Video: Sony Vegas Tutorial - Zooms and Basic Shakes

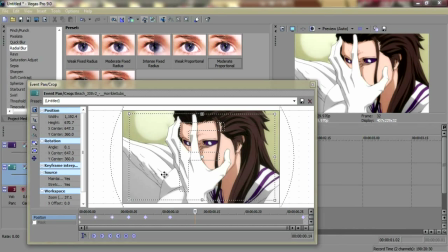7:55 So I do 3 to the right, then go ahead 3, and I do 3 to the left, and go ahead 3, I go 3 down,
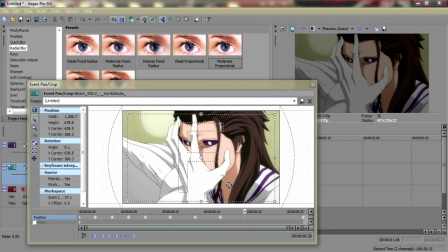8:05 go ahead 3, and then go up 3. And then it's pretty much just the same routine after that.
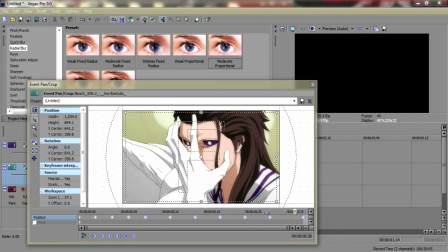8:13 You just do what you did to the start, from the start. And since there's a actually, I'll just drag that keyframe down there.
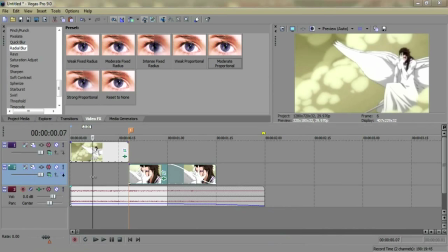8:22 All right, and now you should have zoom out and zoom in, and it'll sort of shake there, as you can see.
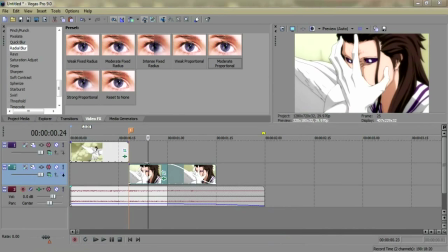8:32 The shake's a bit rough since this is just a fast tutorial, but I'm sure you get the point of what I'm getting, or you understand what I'm getting at. And you can also, to make this a bit better, is go brightness and contrast, add brighter.
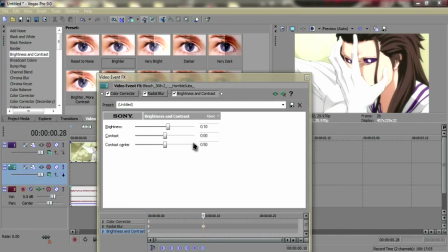8:47 Go ahead about 10 keyframes, change this to 0,
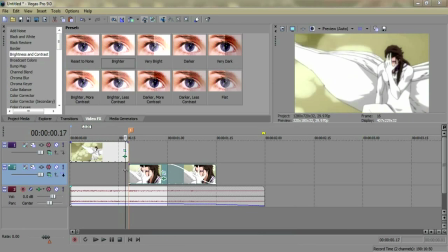8:52 and that'll give it a bit of a flash when it hits his face and make it look a bit better.
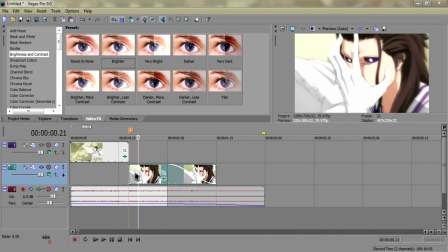8:59 And also, what you could do is go, what I like to do to give it a bit of a darker look is go brightness and contrast and just drag darker on both of the clips,
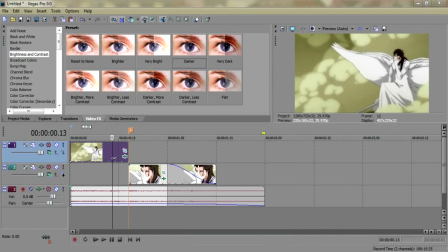9:12 and that'll just change the colors a bit.
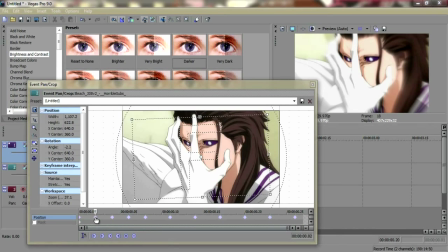9:17 I'm just gonna fix these shakes here a bit, make them not as rough.
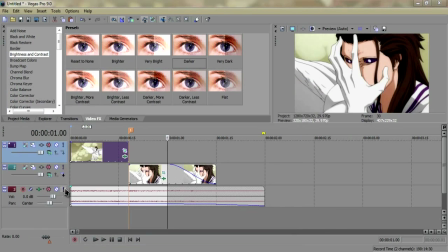9:23 All right, that looks a bit better. And now you just got this, you just got this shake here.
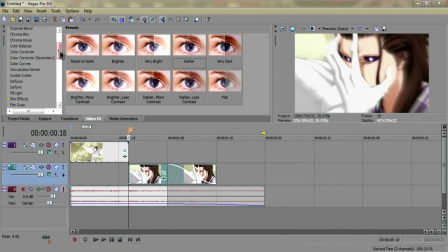9:32 And also, what I like to do is, since I put that brightness and contrast, it makes it pretty bright, and I don't like it being super bright, so I go to gradient map, go night vision,
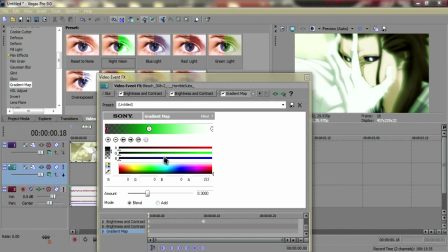9:43 bring it down to about 3, 4. Between 2 to 4, and I put the color to black. Oh, not there. This I want transparent. So this. Hold on, 1 second. This I put to 2. No, put it to 3.
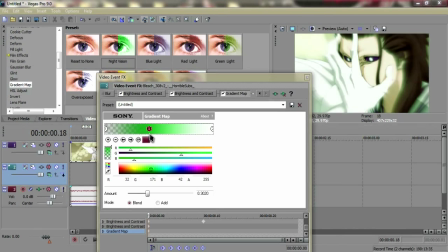10:02 Good enough. And change that to transparent. And then you're going to want to click 1 and then change that to black.
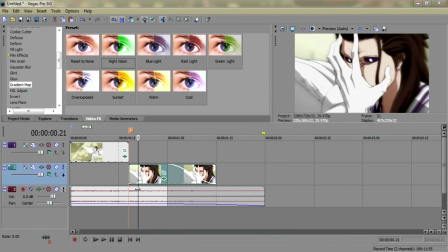10:08 And that it still has that bit of a flash now. It just has a dark flash also.
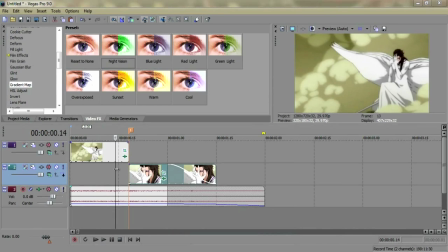10:13 And it just gives it a better look. So that's what you got now.
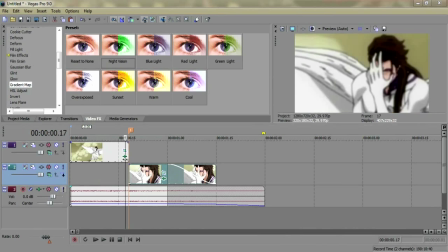10:19 And I'll just put a...
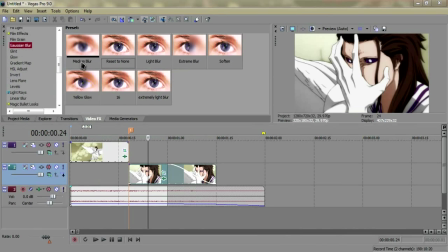10:24 just to make it look a bit better, I'll put a Gaussian blur, reset to none, go to the end of the clip, and put 16, and that'll make the clip sort of blur out. And also I'll go
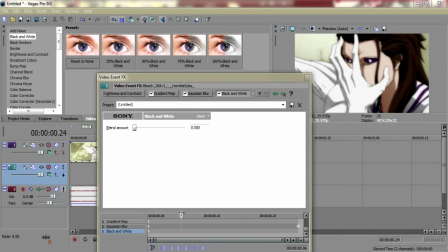10:43 black and white, put it on, reset to none, and just so I can see, I'll make the keyframe here, so it changes colors a bit, alright? And then I'll drag that keyframe all the way to the end.
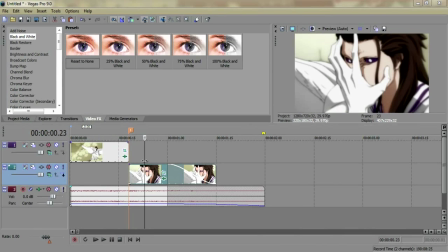10:55 And now it'll zoom into him, sort of have that flash, that shake, that radial blur,
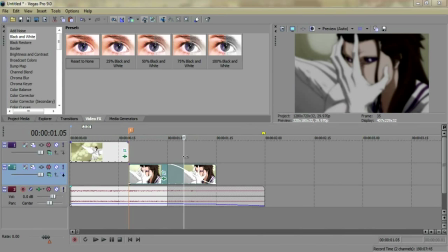11:01 and it'll slowly darken to black and white, and it'll blur out.
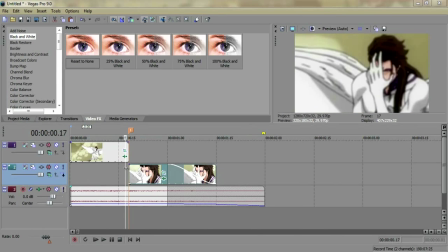11:07 So yeah, that's pretty much it. I'll upload this clip to my AMV channel and link in the description so you can see the final result. And yeah, that's it for right now. So I hope you guys. See you guys later.